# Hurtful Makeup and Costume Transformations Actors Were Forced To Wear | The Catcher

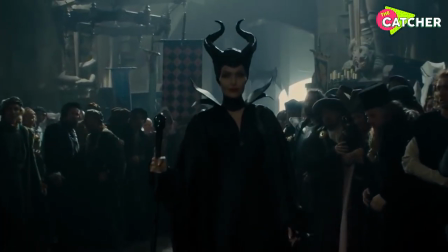486s
Angelina Jolie seems to have made the role of Maleficent her own.
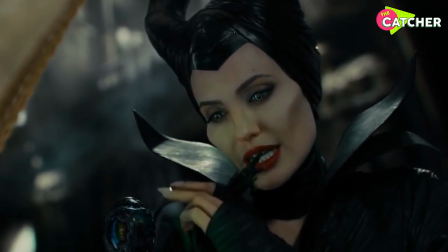489s
From the not-quite-human eyes to her disconcerting cheekbones, the talented creatives behind the movie,
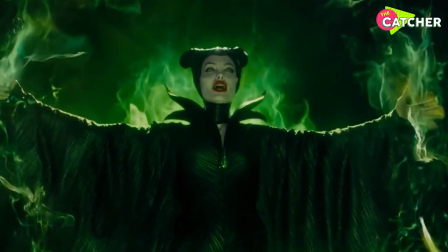495s
with Angelina herself as the executive producer, have conjured up a character who is both beautiful and terrible at the same time.
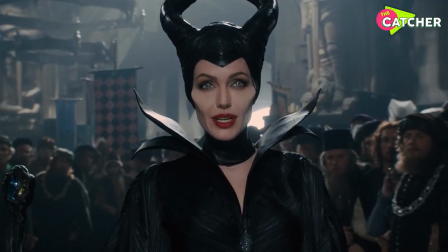502s
But it wasn't easy. No detail, right down to the pointy teeth in the back of her mouth, was overlooked.
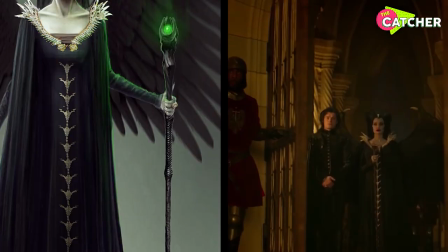507s
Prosthetic specialists, makeup artists, and teams of costume designers work together to bring Maleficent to life.
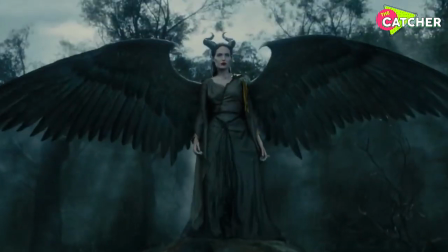514s
According to the special effects makeup artist, Maleficent's hyper-chiseled cheekbones aren't Angelina's natural jawline.
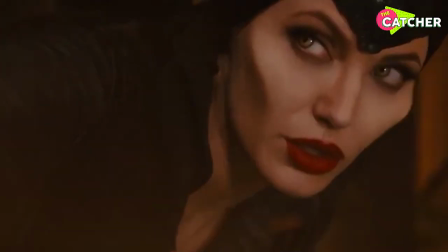521s
They're prosthetics, carefully applied to look supernatural but beautiful at the same time.
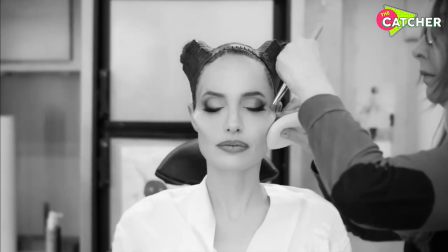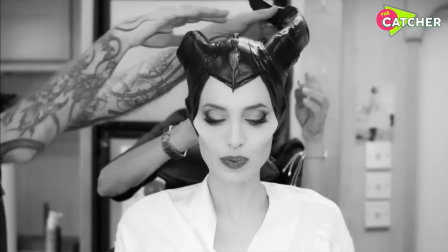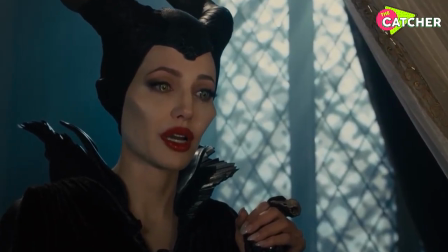536s
Apparently, Disney were very nervous in the beginning, fearing that Angelina might become unrecognizable.
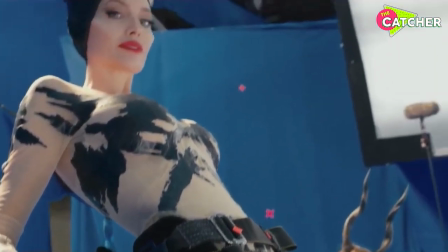542s
But Angelina herself insisted, and only after agreeing to have executives at the first few makeup tests did the network sign off on it.
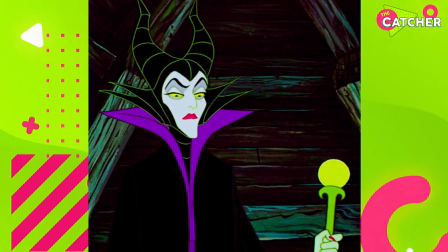550s
Originally, Maleficent was supposed to have a prosthetic forehead and chin as well, but that ended up being scrapped as it made Angelina look too devilish.
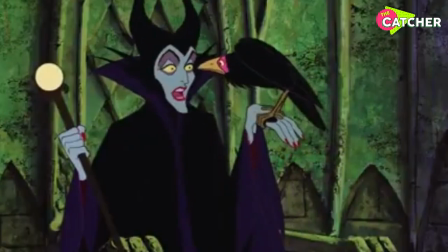559s
When it came to the villain's skin, Angelina didn't want it to be green, like the original animated Maleficent's, as it might have been too distracting.
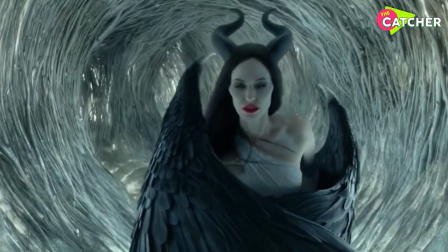566s
It wasn't natural either, so they settled on a shade quite a bit paler than Angelina's natural skin tone.
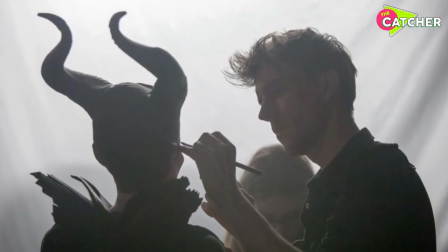572s
It took about three hours to apply the makeup and one hour to remove it every day.
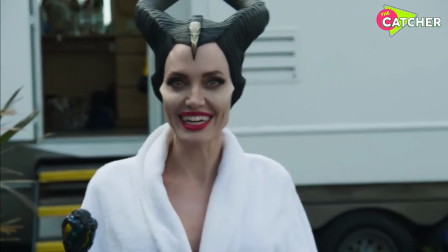577s
Angelina was in full makeup for 70 days, often more than 16 hours at a time.
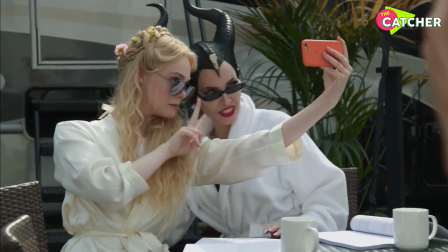582s
She couldn't apply moisturizer before coming to set, and the makeup artist still ended up stripping her face of any oil before applying the prosthetics.
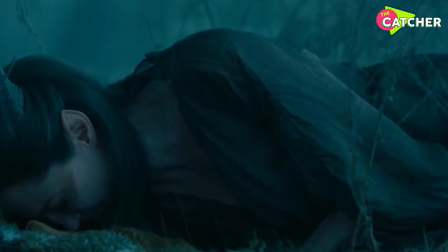590s
Sounds harsh, right? Well, it doesn't stop there.
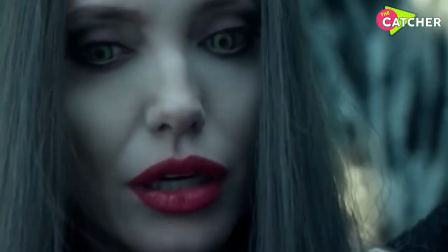593s
In order to achieve Maleficent's creepy eyes, Angelina had to wear hand-painted contact lenses, and for her nails,
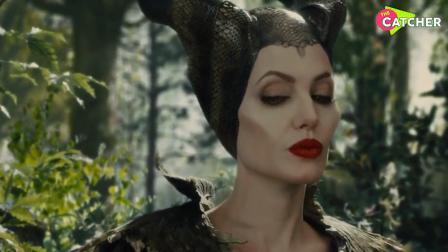600s
she not only had to wear long stick-ons, but they were all individually painted bright red underneath for an extra layer of details.
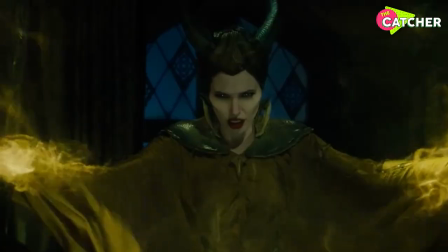607s
And what about those horns? Angelina's team placed a skull cap over her hair, and the horns were attached with magnets so that they could be removed easily.
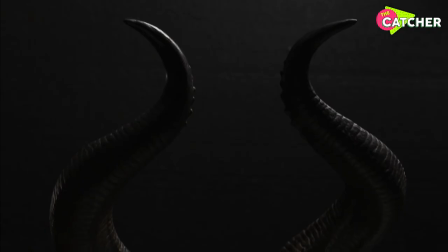616s
According to the designer, there were several different pairs of horns that are all of varying size and heaviness for different shots.
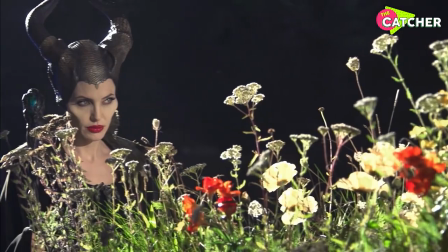623s
When Angelina had to move a lot, she couldn't wear the heavier horns as they might have come off. Despite the less than a luxurious costuming process.
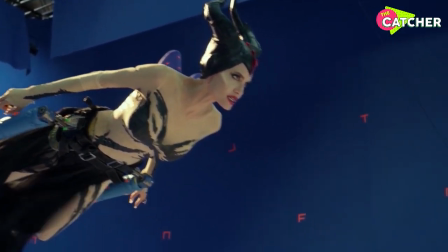630s
Angelina herself seems to have been the driving force behind her final look.
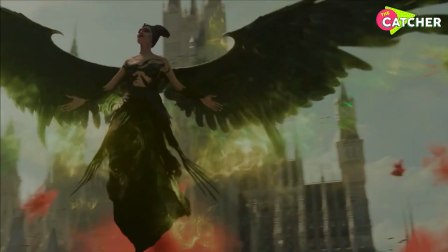634s
She pushed the designers to be edgier and riskier, and knew exactly where she wanted her character to go.
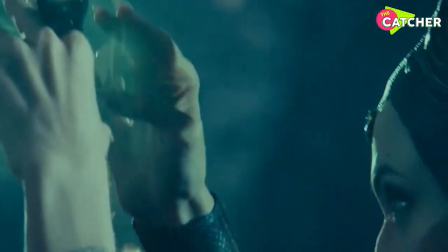640s
When the designers played it safe, she'd make them push the boundaries. After all, you don't say no to Maleficent.
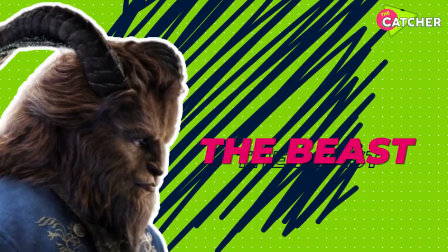646s
The Beast
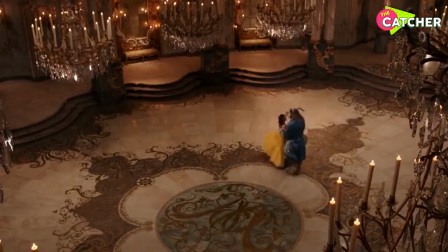652s
Disney's live-action remake of Beauty and the Beast was an instant hit, reaching the box office rank of the 10th biggest movie of all time.
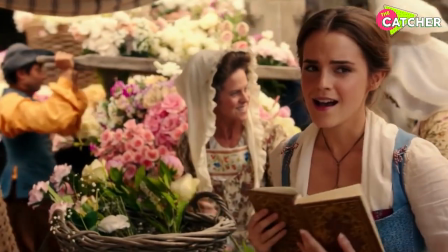659s
Whether this achievement is due to the stellar actors, breathtaking cinematography, or the touching music, definitely know the costumes have had to play a part. So how did the production team turn human actor Dan Stevens into the iconic animal man, the Beast?
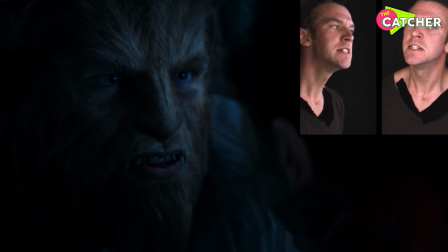674s
Believe it or not, CGI is just that good these days.
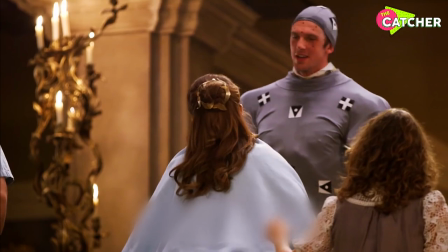677s
On set, Dan wore a tracking suit bulked out with padding to represent the size and shape of the Beast.
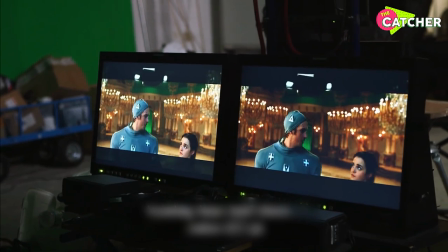683s
This was only used in scenes where the Beast had to interact with Belle, such as the ballroom scene.
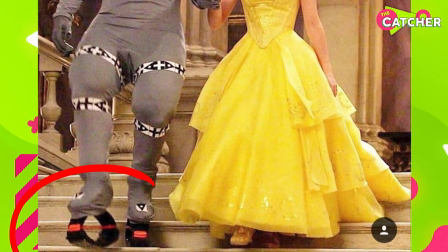688s
In addition to the padding, Dan also had to occasionally walk around on springy stilts to achieve the appropriate height for his character.
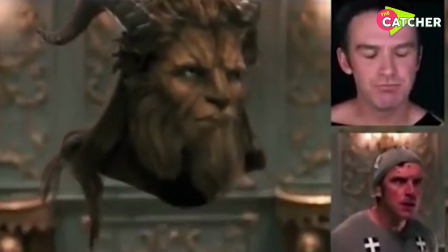695s
Crazy, right? Dan's facial expressions were captured and applied to the Beast's animation.
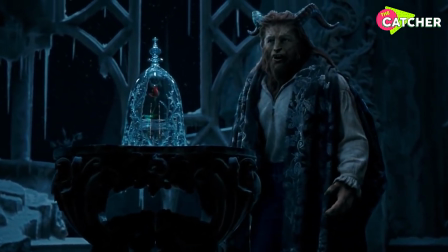700s
But because his expressions couldn't always be caught clearly on set, Dan had to come in after hours to be filmed in a booth.
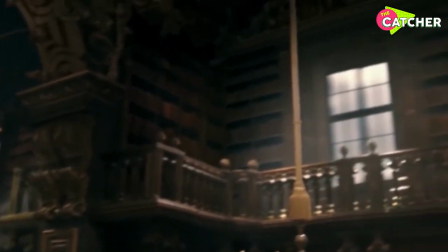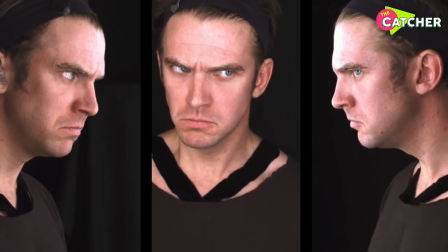714s
It was sort of UV lights and 27 little cameras. It's not as glamorous as the castle ballroom, but it definitely worked.
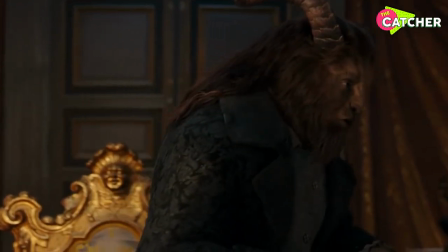722s
In terms of the beast itself, another custom tool had to be used to simulate the beast's flowing hair.